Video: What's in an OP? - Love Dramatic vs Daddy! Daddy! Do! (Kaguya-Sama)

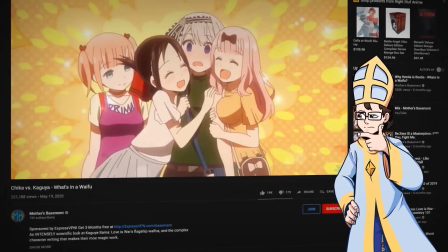0s
Hey, so… I know I just made a big video analyzing and comparing two almost equally excellent things from Kaguya-sama Love is War,
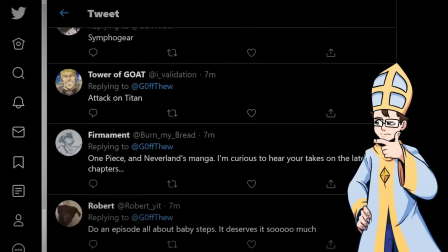8s
and there's probably at least a few of you out there who would really like me to talk about literally anything else before doubling back to it,
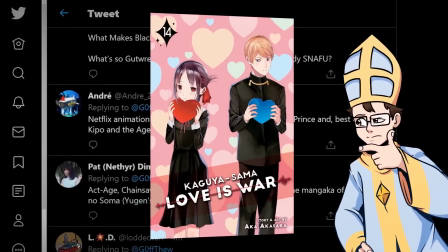16s
but I kinda binged the, uh, entire manga after finishing that video, and my brain is a little… stuck on Kaguya right now.
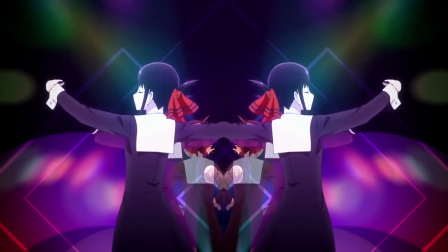24s
The two points that stuck the hardest are its damnably infectious openings Love Dramatic and Daddy Daddy Do.
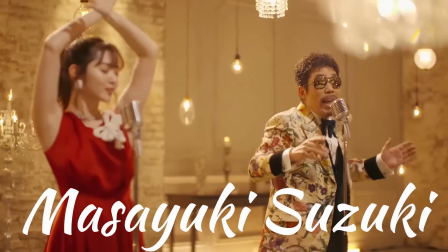32s
Curse you Masayuki Suzuki and your impossibly catchy crooning!
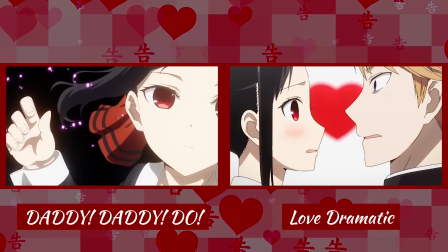36s
Luckily, having binged the manga, I'm now fully equipped to break down the symbolism and foreshadowing present in both openings,
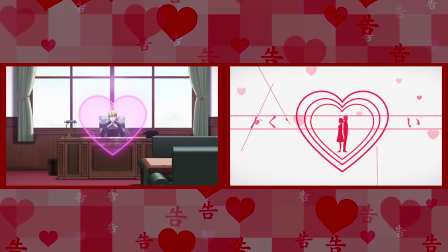43s
though don't worry, I'll be vague enough to avoid major spoilers for you anime onlys,
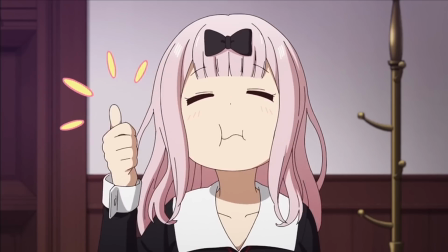47s
and while I'm at it, I may as well compare them to see which is best. Gotta get you guys fighting in the comments for that sweet, sweet engagement somehow.
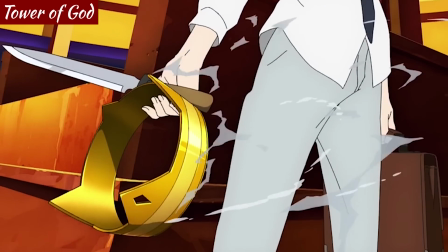55s
I promise, once I've shaken this show loose from my mind, I'll move on to other stuff,
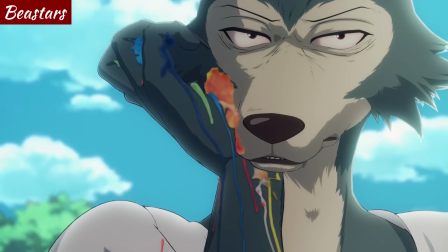60s
like One Piece, Tower of God, and Beastars, and I don't want to keep you waiting any longer for that than I have to,
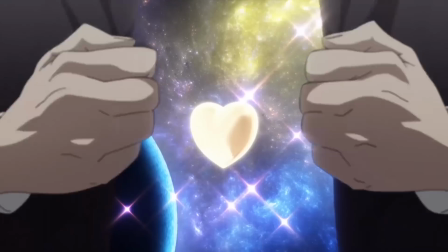65s
so let's just dive into this, shall we?
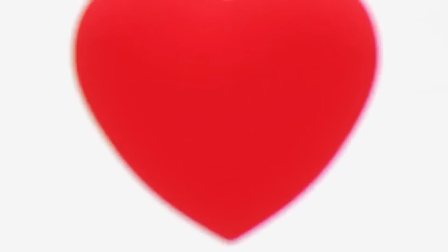70s
The show's first opening, Love Dramatic, kicks off with a shot of a lone heart, center frame on a stark white background.
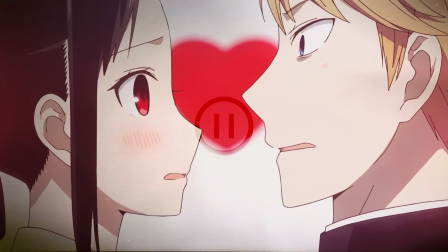78s
Kaguya and Shirogane appear to bump into each other in front of it, both becoming flustered at the perceived closeness, before the camera swings out and up to reveal just how much distance really stands between them due to their stubborn refusal to confess.
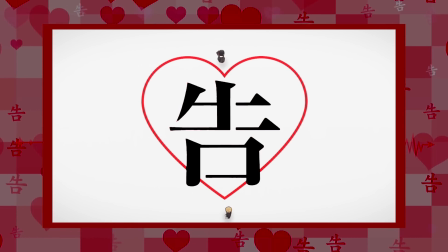93s
Which is represented quite literally by the kanji for confess on the ground between them, framed in a heart as it appears in the show's logo.
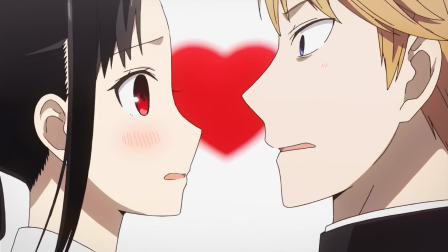101s
That's not the only symbol to be found in this strange love void.
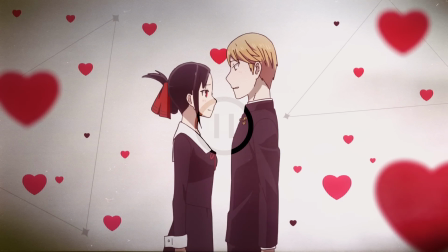105s
I really hope I don't have to explain the other hearts, but there's also that weird triangle mixed in with them.
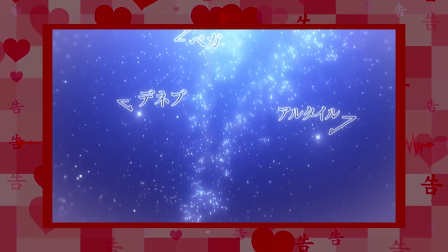112s
That would be the Summer Triangle constellation, which Miyuki fantasized about pointing out to Kaguya on the summer mountain trip that never happened,
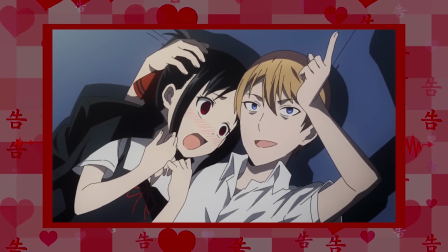120s
before seducing her that way for real on the school roof, without even realizing he was doing it because he's just that much of an astronomy dork.
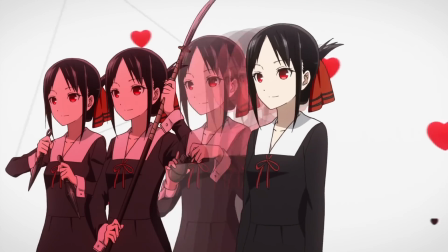128s
Now, there doesn't seem to be any particular particular symbolic significance to the weapons shown
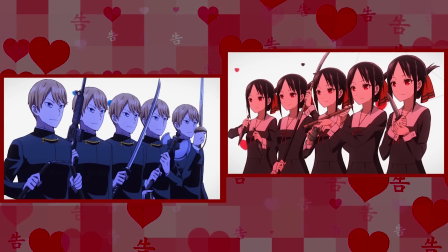134s
in Kaguya and Shirogane's hands when the camera pulls back down for their big face-off.
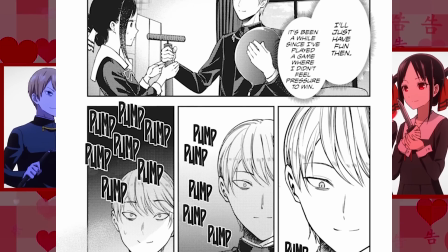139s
Kaguya does use a blow dart at one point in the manga, during the game where you can pump it as many times as you want,
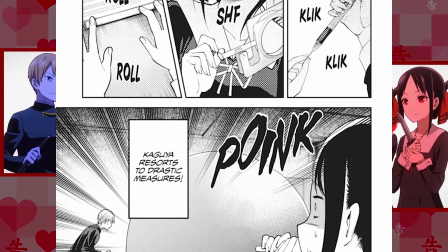145s
but that was an improvised paper blowpipe, nothing like the more traditional weapon she wields here.
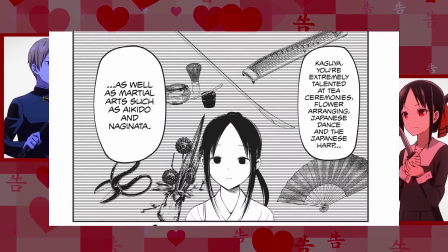154s
She also apparently is trained in the naginata, but that's only mentioned offhand in the manga,
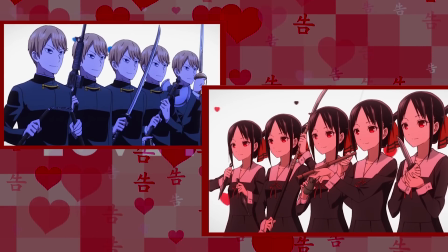160s
so I think it's safe to say that, besides perhaps the longbow from her archery club that she uses later in the OP,
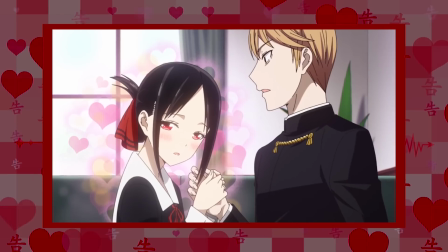167s
these weapons are meant to more broadly symbolize the variety of aggressive strategies that the would-be lovers employ against each other.
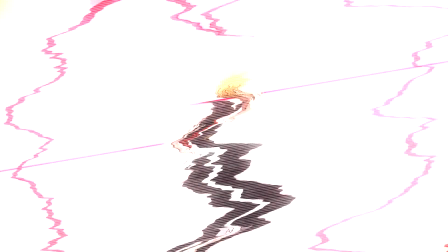175s
From the standoff, they come back together,
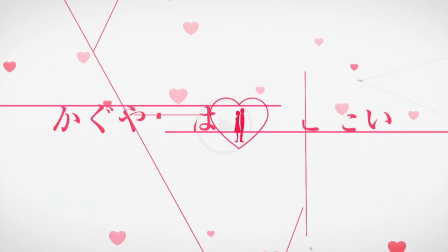178s
this time back to back in the center of another heart – which transforms into the show's title card through some very effective minimalist motion graphic work.
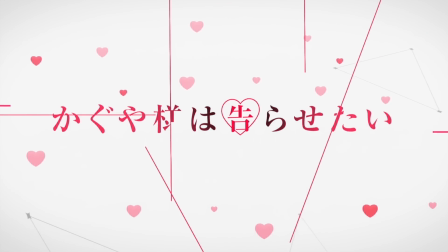187s
The crisscrossing lines that trace across the screen to form the letters of the title suggest, in an abstract way, the precise,
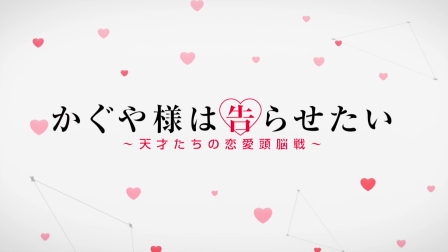194s
logical scheming of our romantic leads, while the heartbeat line that underscores the subtitle is also used to present the rest of the OP's credits,
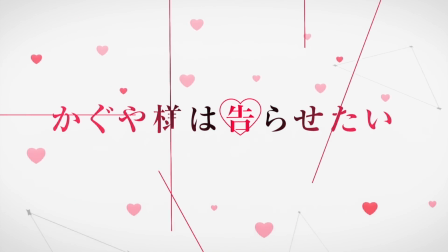203s
making them feel more dynamic and cohesive.
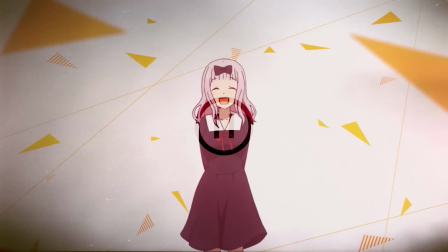206s
That graphical cohesion is broken, somewhat, by the solid yellow triangles and off-angle lines that appear behind Chica, quite intentionally,
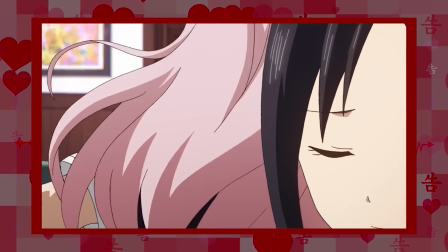215s
I might add, as she is the element of chaos that messes with all of those carefully laid plans.
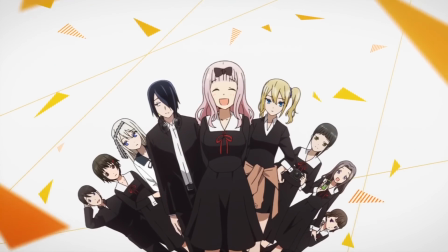221s
When she's done being cute, some of the supporting cast fans out behind her, and I've gotta say,
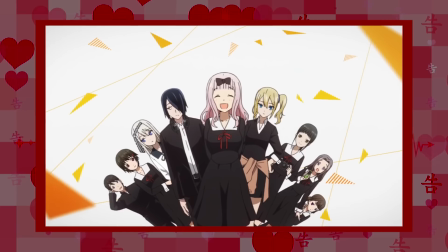226s
the selection and arrangement of characters feels a bit… random? It does make sense for Ishigami and Hayasaka to be close to her at the centre,
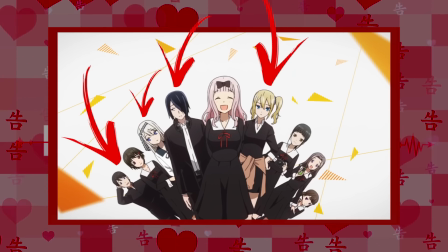235s
but Kei doesn't get nearly as much screen time as Kashiwagi and her boyfriend do, so why is she closer to the screen?
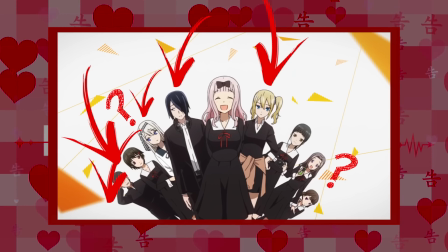242s
Shouldn't Maki be behind the two of them?